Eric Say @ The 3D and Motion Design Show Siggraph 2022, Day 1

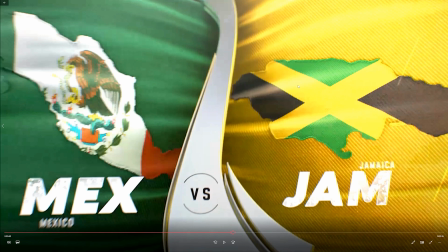Let's actually displace this cloth to put these patches on there and make it super high-end. We later found out as we got into the pipeline of that we needed a solution to do cloth displacement in After Effects, which I'll get into later, but at least for now, we'll start with the super high-end,
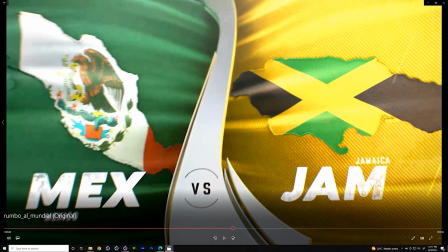and we can show you how we achieve some of that. So let me open up the file that generated that frame.
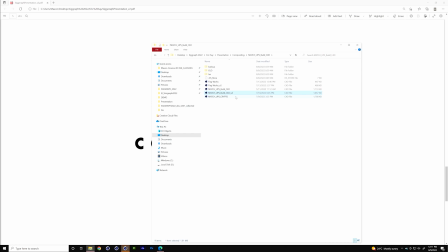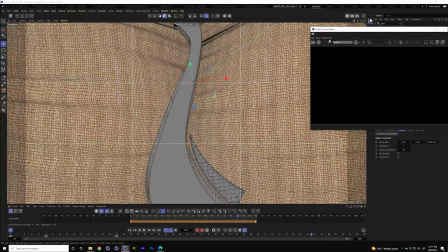Cool. So like I said, all of this was done with Redshift. So I'll fire up the Redshift render view here, and we can get a pretty good look at what this is.
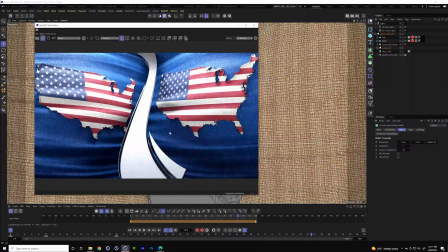See how fast this computer is. Cool. So you can see it's got we do both countries, and we render this out and then split it in After Effects to make all the possible iterations. And if I come in here,
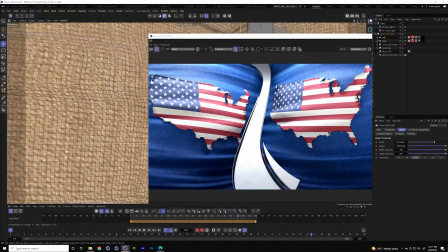I crash zoom in on this stitching, you can see that the cloth indeed did a pretty good job of the displacement did a pretty good job of
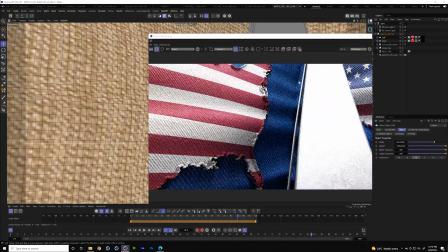simulating the cloth. And from the viewing distance we were going for, this kind of extra tessellation coming from the displacement map was fine. It looked like sort of thick stitching, so it felt good for where we're at. But one thing we knew we wanted to achieve with this cloth look was something that was tactile.
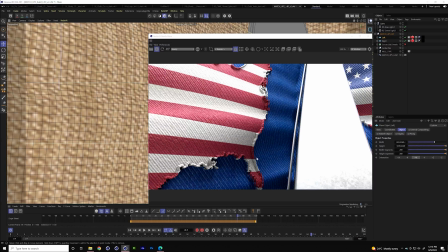And for me, a really big bar for successful graphics is if I can look at that graphic and know what it would feel like if I reached out and touched it. That's like a good just level of success for a C4D. So we wanted a tactile cloth where I knew what it'd feel like if you touched
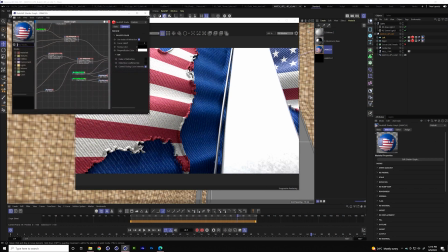it. So I want to show you this shader tree. One, because there's one cool AOV technique in here, but also just because there's a couple little cool Redshift tricks.
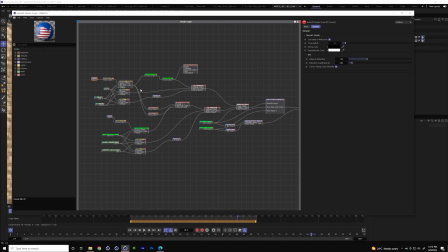This is the older shader tree, but all this is still relevant. So it's a complex shader tree. I'll walk through it and kind of show you how we got to this final cloth look. But if I start at the top here, there's a Fresnel. And the reason I wanted to talk about this in particular is this is one of my favorite visual effects, stylization tools.
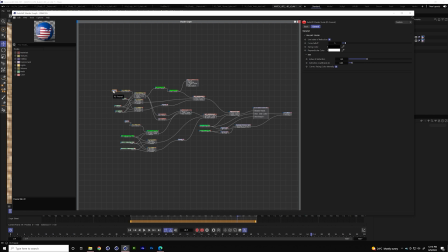So a Fresnel is reflectivity based on viewing angle. A good way to describe that would be if you're like at a pet store and you're looking in the window, you're standing straight at the window and you see the puppy in the window, fine. You can see through the glass. If you were to walk up to that window and lay your face against the glass and look along the glass, you would only see reflection.
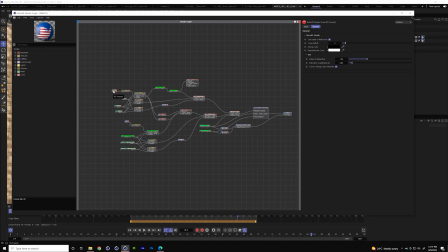And as you straighten back out, it transitions back to transparent. That's what a Fresnel generates. It's transparency based on luminance based on viewing angle.
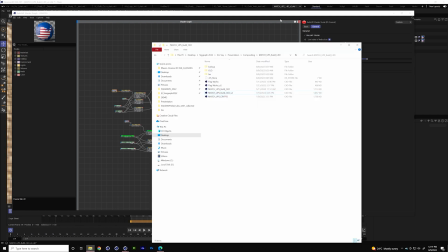What that means for this project, though, is when you port it into something like cloth, it adds sheens to part where it bubbles.
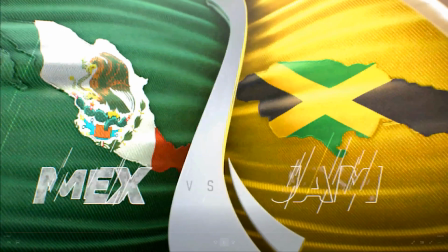Actually, I think I have this, yeah. So you can kind of see it on the top here where we start to get these ripples.
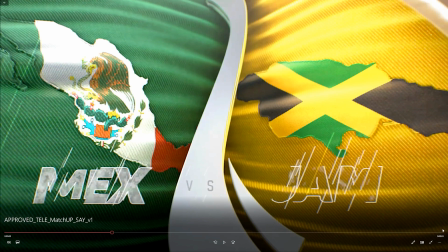They have that little extra brightness and shine to it that sort of helps simulate like that there's fuzz on the cloth or that there's some sort of glow there.
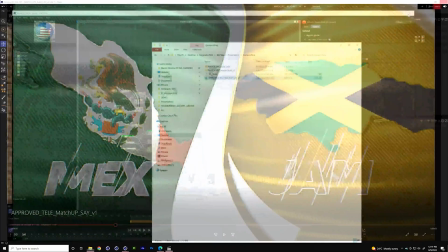It makes it a little more realistic. It's also just a cool stylistic technique. So cool, that's the Fresnel.
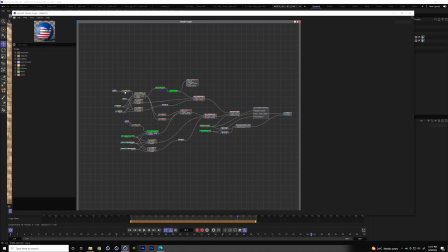The rest of this material's pretty standard, but I'll run through it quick. We port that Fresnel into a ramp, and this just allows us to adjust the strength of that Fresnel on the fly very easily. That goes into a texture channel. This texture channel goes into color correction to up its contrast.
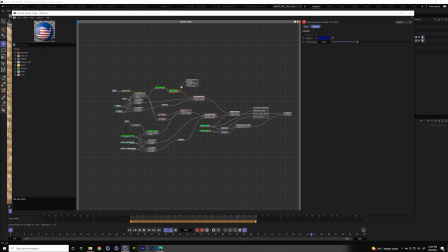That goes into a color mode to make it blue, and that goes into kind of the hero Redshift material. There's also a roughness being ported into the reflections and a normals being ported into the bump, but a pretty standard material build.
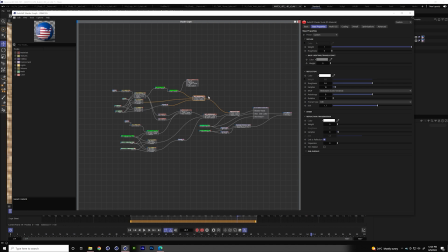I think if you were to extract a substance shader, you would get something similar to this. From here, it goes into a material blender. And what this is doing is, one, it's taking the color from the US flag and putting it into a part that is dictated by these two mask layers.
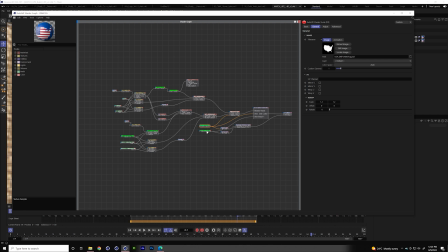These two mask layers are also driving the displacement. So those are being ported into displacement channels, which then go into a displacement blender so that the stitching is stronger, has a stronger displace than the body. However, there is something that's happening that's pretty cool here. That is this store AOVs to color.
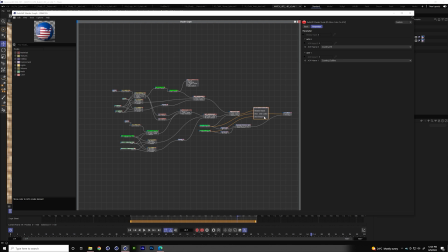And I think this is just a really powerful AOV output node. So what this does is it takes whatever you port into it and it creates a custom AOV for it. So you get an object buffer for that. And in this case, we're taking this USA matte and creating an object buffer for it.
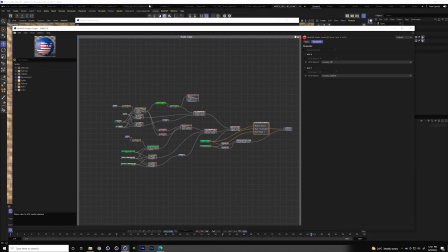So if I come back to my Redshift render view
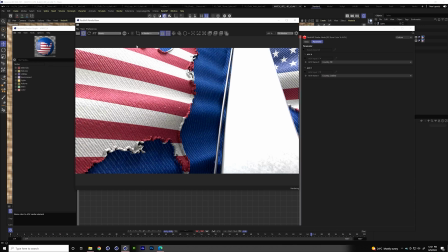Switch this to bucket render and go to country fill.